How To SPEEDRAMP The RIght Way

So this is a speedramp. And this is not a speedramp. So over the past few years, I played around a lot with Premiere Pro and After Effects, and I found so many ways of speedramping, but there's only one that I actually like, and I believe the right one. So this is what we're learning today.
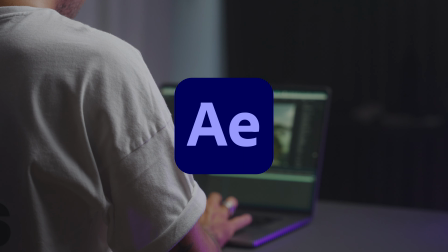0:23 So we're gonna use After Effects, and the first thing you need is a moving shot, obviously.
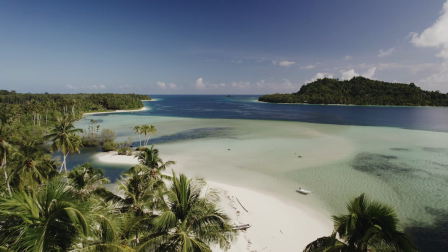0:27 So we're gonna use a drone shot just for ease, because usually drone shots are nice and steady, so it's easy to speedrun through them or in between them.
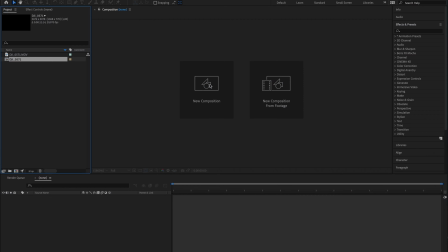0:34 So let's pull that up in After Effects. Click in your timeline and select the parts that we want to have in the video.
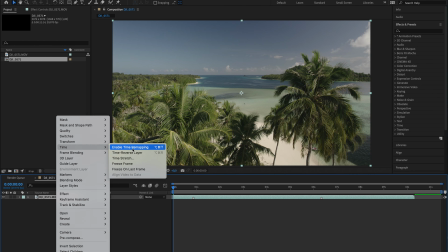0:41 Once you're happy, let's right click and click timer mapping. Now you wanna set a keyframe at the start and at the end of the video.
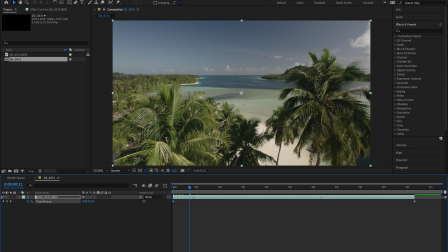0:48 Go over to where you want the speedrun to start end to end and set keyframes here.
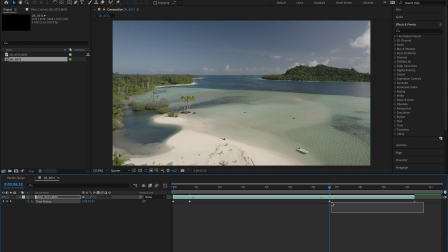0:52 Then just drag over the points together. And don't forget to also drag the final or the first keyframe with it.
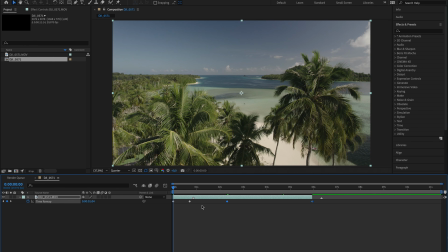0:58 Otherwise, you'll just be slowing down the time in between them too. And once you're done, you're gonna have something that looks like this. Obviously, that's not the final result, so let's go over and refine it.
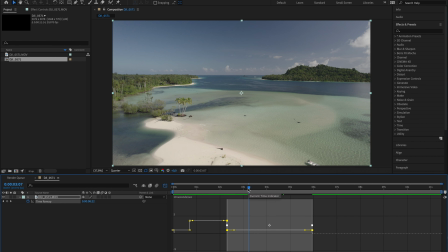1:08 Click on the graph tab, and yes, this looks extremely confusing, but it's actually not.
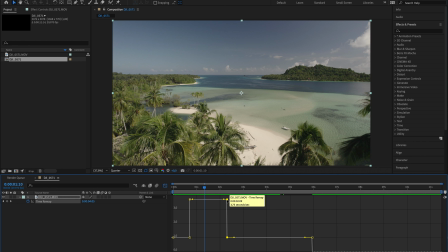1:14 Make sure timer mapping is selected, and then you go over these points. Drag the points to make something that looks like this.
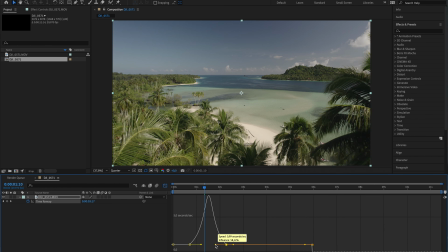1:21 This also applies if you want to speedrun into a different shot or if you want to speedrun from another shot. So just make sure the ramp always looks something like this. Like going up and then going down. Make sure you don't have something that's like that. Otherwise, it's just not going to work.
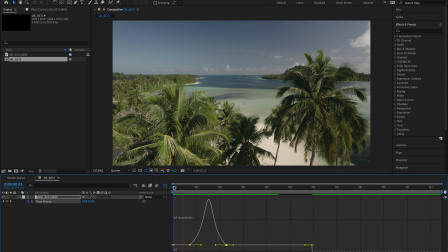1:39 Usually, this is the most effective way to have that smooth look that we're chasing. So now if you play back, you'll see that it's definitely looking better from where we were before, but there's still missing something. So let's add motion blur. Go over into the effects tab and type in force motion blur and drag it over your footage.
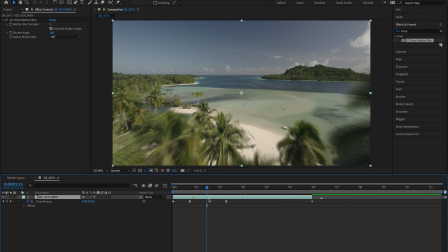1:55 Now up here in the top left, you're gonna see all the parameters of the effect. So we're gonna go over and we're gonna switch from 8 to 16, and then we're gonna switch this on and set this between 200 and 300,
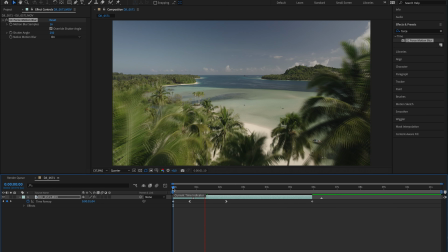2:07 depending on how much motion blur you want in your shot. And literally, that's it. You can render it, play it back, and there you have a perfectly smooth, right way of making a speed ramp. Again, I'm not saying this is the only way. It's definitely faster to do it in Premiere Pro, but I think this is the way that looks the best, and I just really like the look of it. So go over and try it, and if you do like it, leave a thumbs up, subscribe. I'll see you guys in the next video. You like these lights, by the way? I switched them like pink, so you can kind of have, you know, we're talking about After Effects. After Effects is pink. So I was like, how do I make this video a bit more tutorial, YouTuber kind of thingy? All right. That's it. See you next video.